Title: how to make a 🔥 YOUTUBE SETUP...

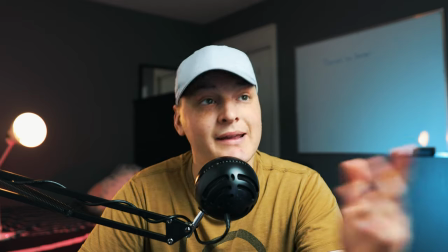3:52 This kind of adds drama to your face. love doing this making my kick light or my key light a little more moody a little more uh oct orange color temperature i think that's what they call in the film industry okay the final tip for you guys is going to be about your background now now that we've got your lighting good we got our subject nice and isolated we're going to be talking about our background real quick so keys to
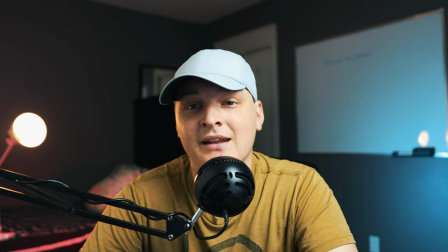4:10 make a good background number one i love putting in background lights as you can see there's a bit of blue there's a bit of red right
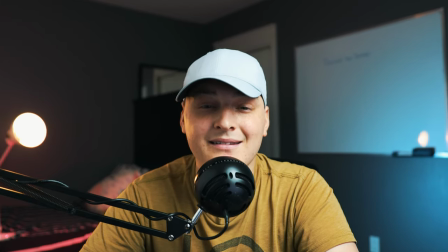4:16 there that is called a background this is going to light up your background i usually recommend making it a cool color like this one so for example i got the blue and the red. If you make it a simple white color, it's going to kind of look a little cheesy in my opinion. It's just going to look like your background is super lit up.
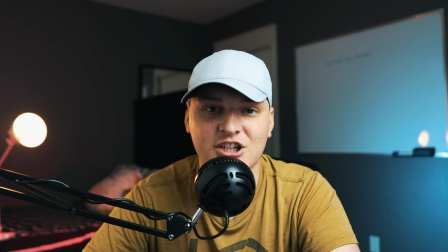4:31 This adds a lot more contrast. Adding a little color, a little eye-catching color to your video is always a good thing to do. So what I do is I just hop to the dollar store. I grab one of those little films, those blue films, those red films.
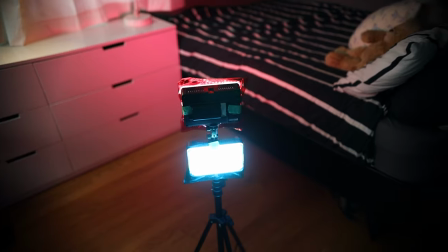4:41 You can get all sorts of colors. Cover your light and it'll completely change the color. I make sure it's LED because LEDs don't get as hot so they won't be melting your little plastic pieces if you can. I'm going to put links below to all the lights I own and all the lights I recommend you buying, but that's what I recommend you guys do. Now, other than lights in your background, you wanna make sure you have a simple background, not too much to pull your eye to.
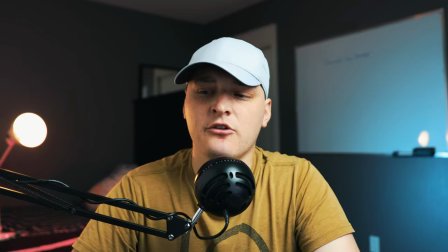5:01 I like to keep my background as dark as possible other than the colors. For example, you can see my bed here.
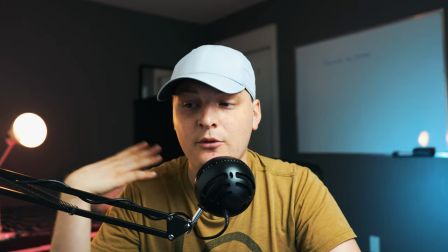5:06 This is my bed frame right here is black and I line that up right with myself so that I am nice and separated from the background.
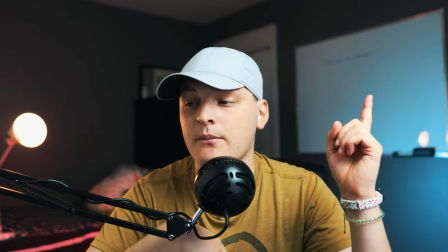5:12 I don't get pulled in to the background compared to if I were to line myself up with this whiteboard right here, then I would seamlessly kind of go into the background.
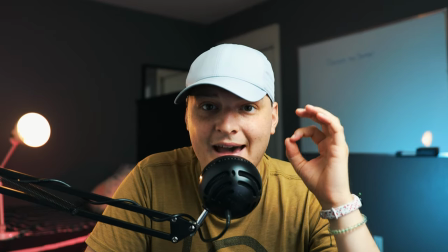5:19 It wouldn't look as great, especially because I have this gray or almost looks white hat. Okay, and then the last and final tip for you guys is that you want to put interesting things in your background. I like to keep it simple, but you can put interesting things in your background. Some people, a lot of YouTubers, actually put their YouTube setup right in front of display cabinets, display stores, for example. You got action figures. You got those Ikea five by five blocks. I think it's good to do because then people can kind of know what you're into, what you like. You know, you put a film camera on your table or whatever. Then people will kind of know what you're into. Me, myself, obviously, I didn't do that. And also I kind of want space in my room because my room is where I shoot my YouTube videos.
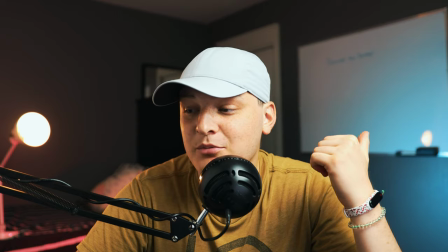5:54 I still need to sleep here too. I don't have that, but I do have this whiteboard here and it's super blurred out, but there is a quote on there.
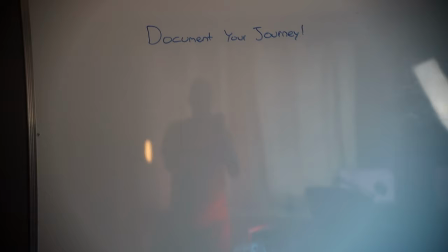6:01 So sometimes I will use that whiteboard to write things down. If I were to add a little bit less depth and people could read it, just try to put some interesting things in your background, but don't overdo it. Just put some things that maybe will help the viewer know what you're kind of into. There's going to be no question of the day for you guys today. I just want you guys to tag me with your before and after, or just your after YouTube setup. If this video helped you show me what you created with the tips in this video. So without further ado, my name is in Dax for like, you know, like, comment, subscribe, do all that stuff. I super appreciate it. We got cool videos coming out very shortly. I'm sorry. I'm still immunocompromised, but I will be coming back. So without further ado, creators, keep creating. Peace.